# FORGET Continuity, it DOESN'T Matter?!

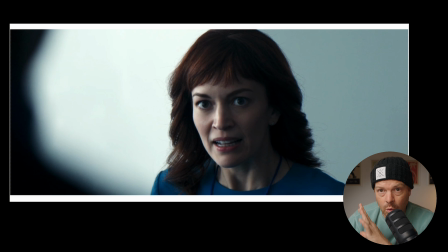(4:08)
But between these two images, we're assuming that there's a lighting change, right? I think that that's what I want to be conscious of and cognizant of in this video. The thing that I want to learn from looking at this setup is understanding that bringing in a light to either eye catch or to wrap around somebody's face,
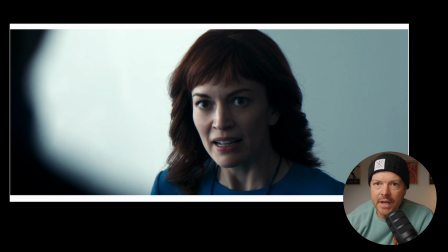(4:27)
it's okay to do that for their coverage, and it's not going to pull the audience out because of the difference between these two light qualities, right? I think we're going to find other examples as we move on through the scene too, so let's keep going.
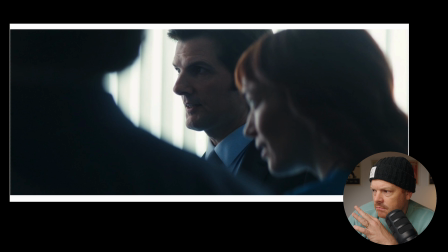(4:38)
Okay, this is an interesting one because he actually looks like he actually, let's highlight this, because he actually looks like he does have more wrap here, right? So, and there is kind of an eye catch. So is there a light mat over here far in the corner,
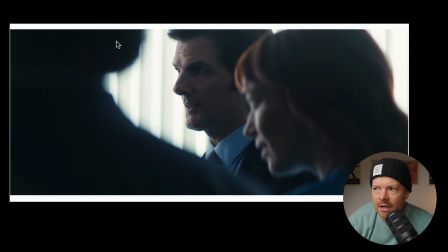(4:52)
or is the window just wrapping enough to create this wrap on him, but not on her over here? Possible, because it depends on how far the window goes this direction in the room, right? That would be applicable to how much it wraps around him and how much it wraps around her.
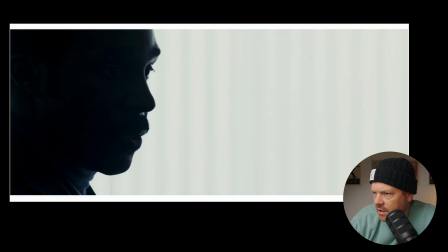(5:09)
Okay, let's keep moving. Okay, this isn't a great example because she's looking straight into the light. Look at this. This is something that I want to point out, right? So, okay, so let's just quickly pop between these two images. So this is the image of the boss. We're clearly changing our exposure here, right? Like, let's talk about this.
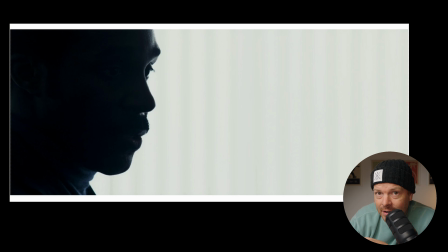(5:26)
This image to this image is the same character, same timeline, same room, same space, right? Are we assuming that there is no lighting change here?
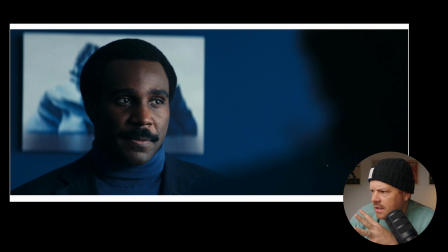(5:38)
Like, for example, like, let's be like, this to me feels like they have a specialty eye catch for him right there to expend it around his cheek. That's what it looks like to me. Now, when we come to this beautiful silhouette, which reminds me of like a Ingmar Bergman film,
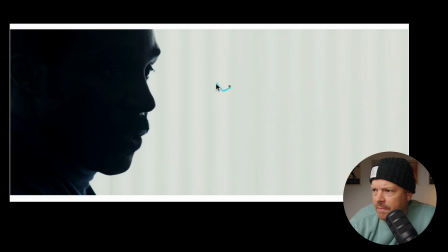(5:55)
it feels to me like they have removed this special eye catch light. They've 86'd it, right? And that they have brought in some sort of negative fill to make this side even darker. Or maybe the answer is actually they just completely crushed this in post.
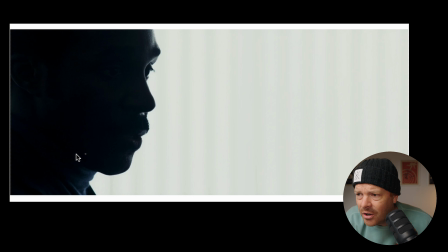(6:14)
It almost looks like a gradient here. So it feels like maybe they crushed it in post, but I think what I want to take from this lesson, or that I want to take from this for my own work as a learning lesson, is the idea that lighting continuity is only as important as your story and the way that we're making people feel.
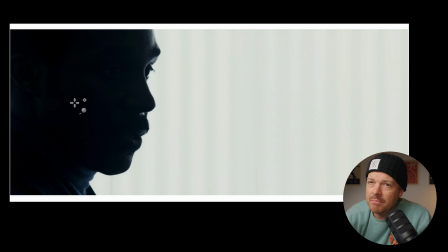(6:33)
Because it makes, like, this silhouette shot makes me feel a very specific thing, right? Like ominous and dangerous and scary and not forthright because you're only seeing half of his face and he's like lying out of the side of his mouth.
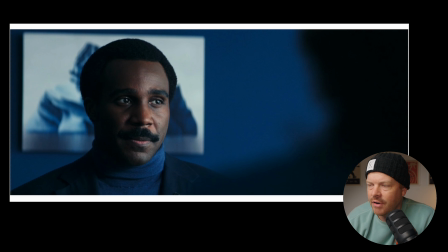(6:46)
Whereas this is sort of like amicable and inviting and forthcoming, right? So it's interesting about how the very, very small shape of lighting changes and our possible exposure or color correction to
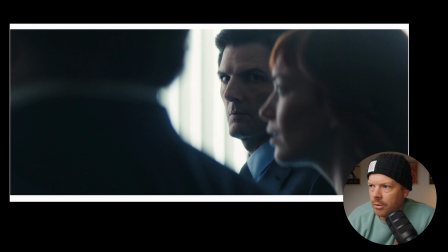(7:00)
contrast levels can help change our perception of story. Okay, again, still pretty lit.
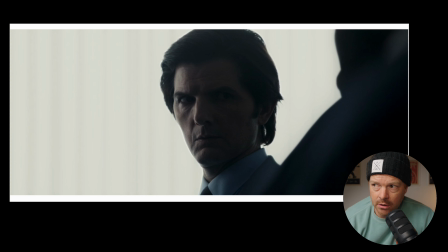(7:06)
Great. Here are a couple other images that I want to look at here. So this is the one we're looking of Adam Scott. This is, again, the thing I'm talking about. Is this just something that changes in color correction? Or are they changing this on the day, right? Because it looks like there's some sort of light right there in the corner, so maybe he does have an eye catch.
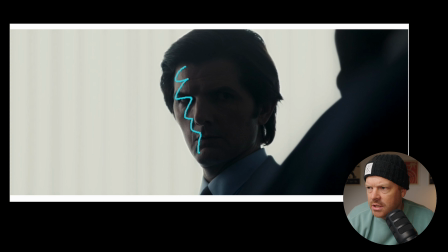(7:23)
But as he turns his face, like, is this exposure matching the exposure when we first saw him?
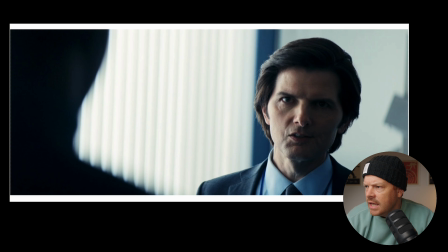(7:29)
Like the first image, like, let's take a look. This image? Is this exposure level on his face right here? And then this exposure level? It doesn't look like it, right? Like, it doesn't look like it's the same amount of light.
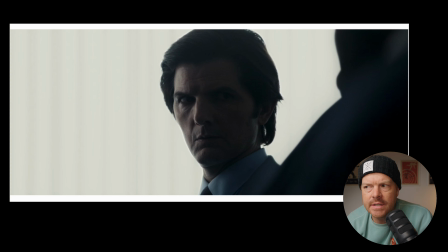(7:43)
Are we changing on the day our exposure? Are we lowering the intensity of these lights back here, but still blowing it out so it just doesn't, so it's not as hot on him? Are they adding neutral density to the camera? Are they stopping down? I doubt it.
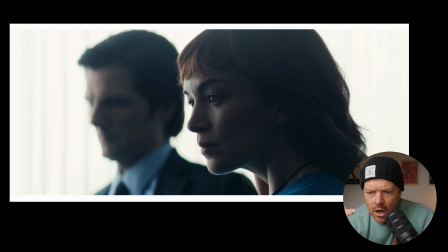(8:01)
Is this just in the grade? Right, so are they making these choices on set practically, or are these choices being made in the grade? That's what I'm curious about. Because what I'm taking away from asking that question is I'm learning two things, right?